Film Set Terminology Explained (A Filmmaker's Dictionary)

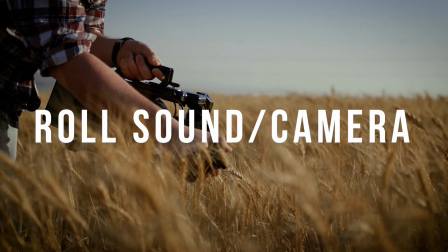499s
Roll sound or roll camera, you guessed it, when the AD calls for the camera or audio to start recording.
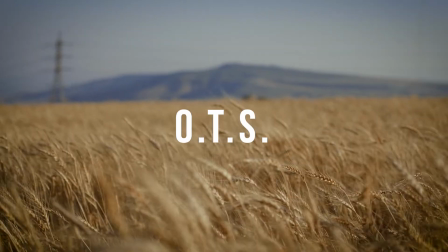506s
OTS stands for over the shoulder shot.
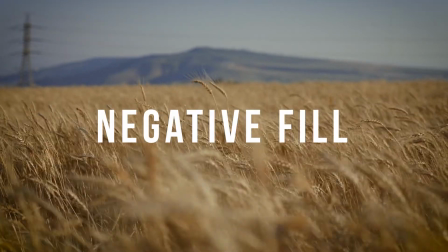511s
Negative fill, when a flag is used to block light from reflecting on a subject.
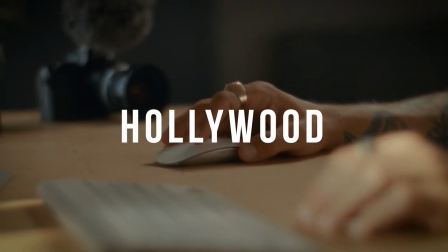516s
Hollywood, when something is being handheld and not attached to a stand.
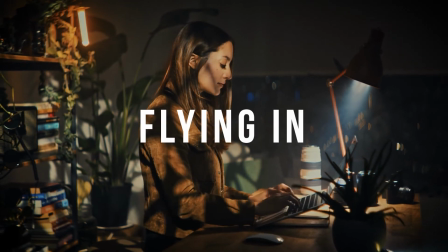522s
Flying in, when someone or a necessary item is on their way to the set.
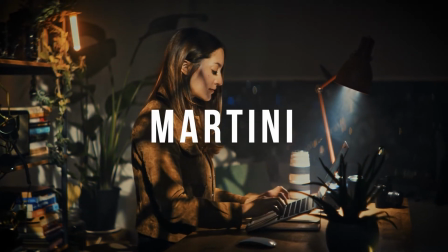527s
And martini, this is slang for the last shot of the day.
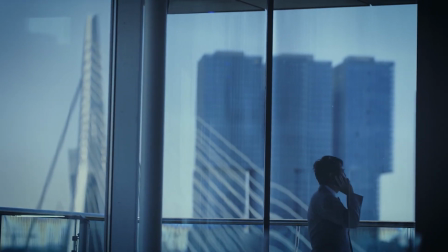534s
Alright, let's take a look at some of the important documents and what their names are that you might find on a film set.
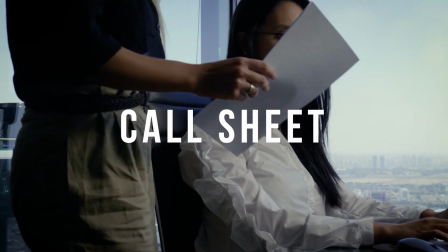540s
Call sheet, a document sent out to cast and crew that outlines where they need to be for the following shoot day.
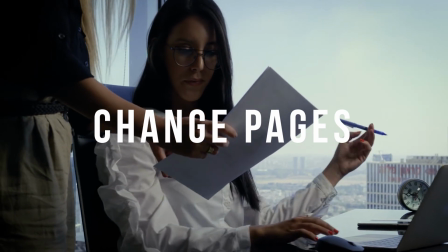547s
Change pages, when a script is altered while filming is underway. These are the changes that are handed out on set.
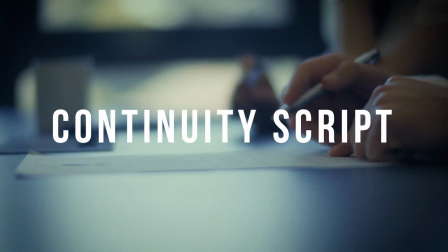555s
Continuity script, a media script that gives the complete actions and scenes in detail and in the order in which they were shown on screen.
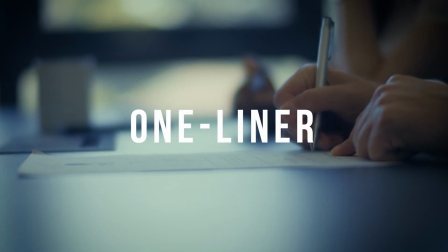565s
And a one-liner, essentially an abbreviated shooting schedule.
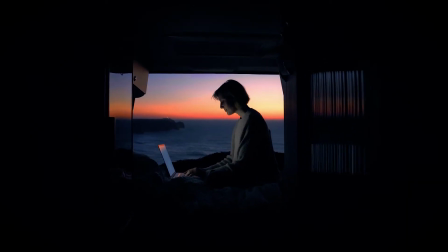572s
Now let's take a look at some of the shots that you might hear talked about on a film set. I've covered basic film shots and what they are called in a previous video, but here's a quick rundown of the most common.
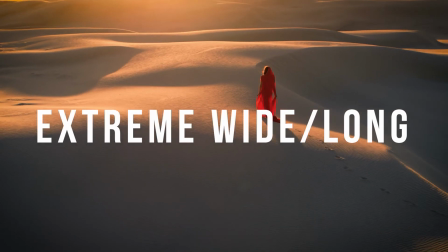584s
The extreme wide shot, shots that usually show the world in which the film takes place.
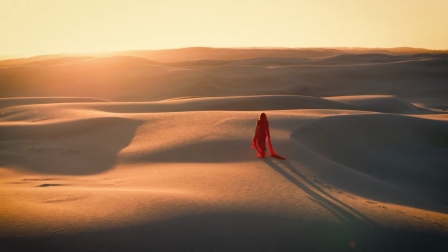589s
The characters are usually very tiny in an extreme wide shot. The wide shot or long shot.
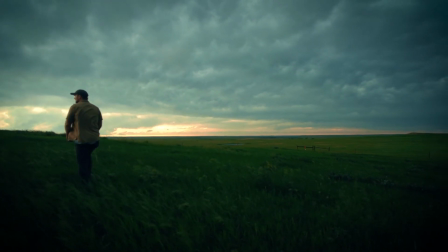596s
usually establishes a setting, gives the audience a sense of geography, and establishes characters' placement in a location. Characters are usually seen from head to toe in these shots.
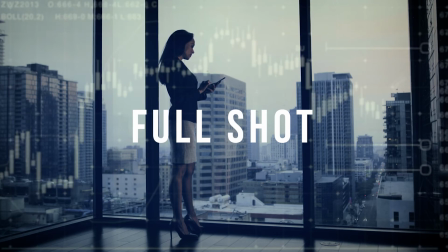607s
Full shot usually shows a character from head to toe, but focuses on the character instead of the location.
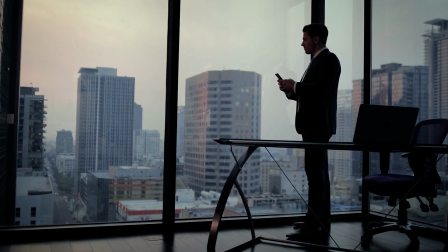614s
These shots help establish how a character looks, moves, or what they may be doing at the time.
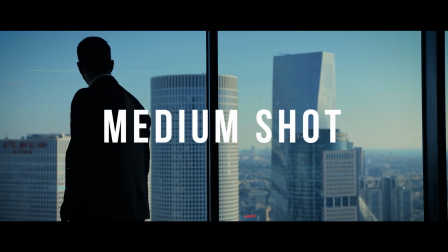620s
The medium shot shows the character from the waist up.
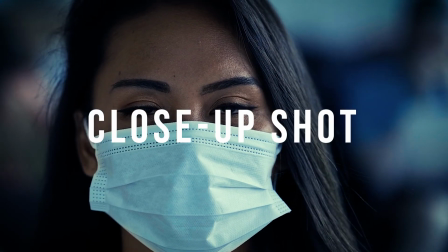625s
The close-up usually frames the character's face or to show details like jewelry or hand or foot motion.
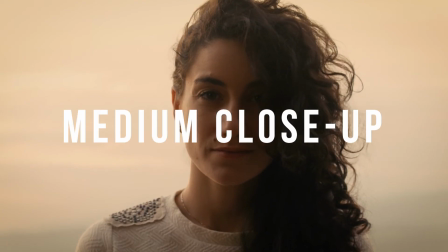632s
The medium close-up frames the subject from the shoulders up.
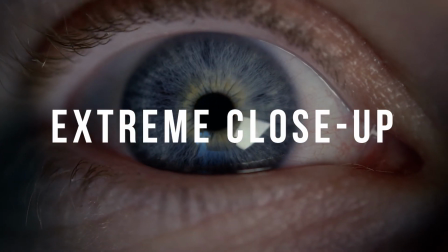637s
The extreme close-up frames the face or the subject very tight.
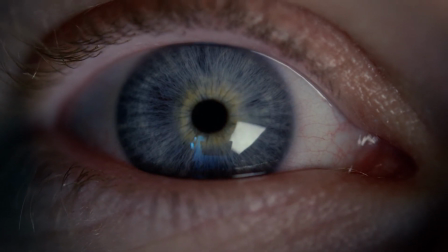642s
It highlights details. This shot is very intimate and uncomfortably close.
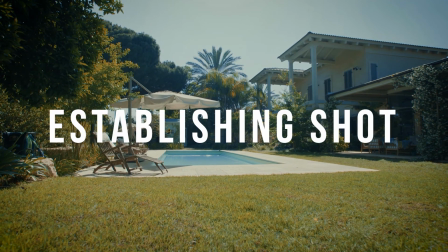647s
Establishing shot, a shot that informs viewers where the scene is taking place.
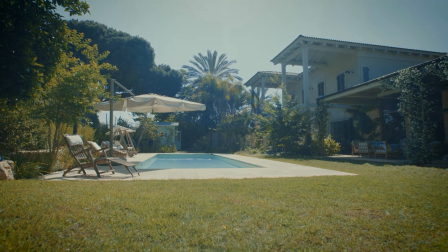652s
The establishing shot can be a variety of shot sizes. And there you have it, guys.
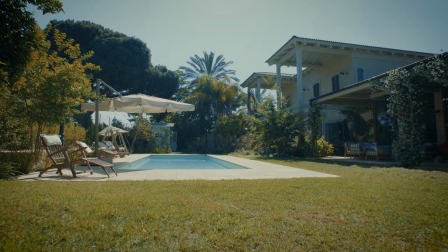658s
That was a ton of information, and we're barely scratching the surface of everything that you're going to hear or see on a film set.
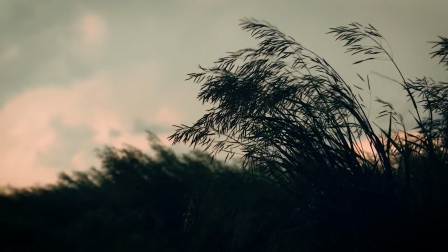665s
But hopefully you will retain some of this information, and it will help you when you step foot onto your first official film set.
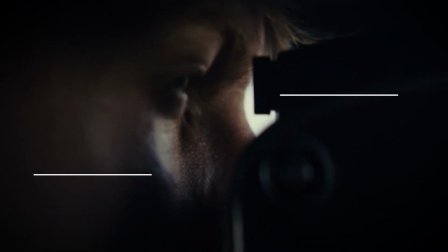673s
Were there any film set terms or lingo not covered in this video that you would like to share with the rest of us?
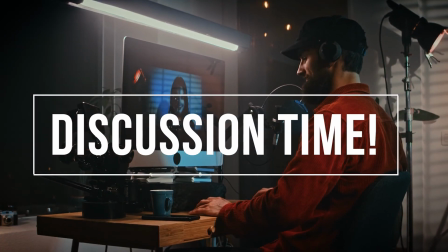678s
Please let us know in the comments below. Thank you so much for watching until the end and supporting this channel.
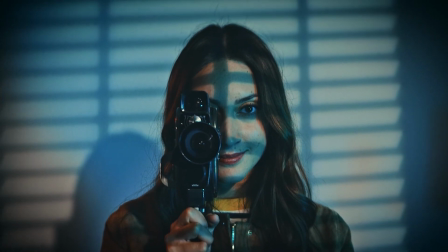684s
I hope you found this video very beneficial, and if you did, please be sure to like, share, and subscribe if you haven't already.
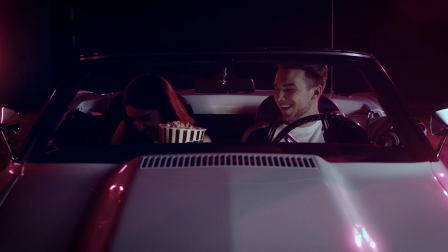691s
Thanks for coming along on this filmmaking journey with me. I am Ryan, and I will see you on the next video.
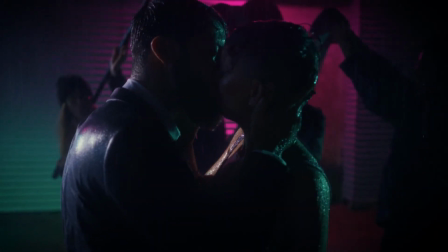698s
Stay safe, everyone.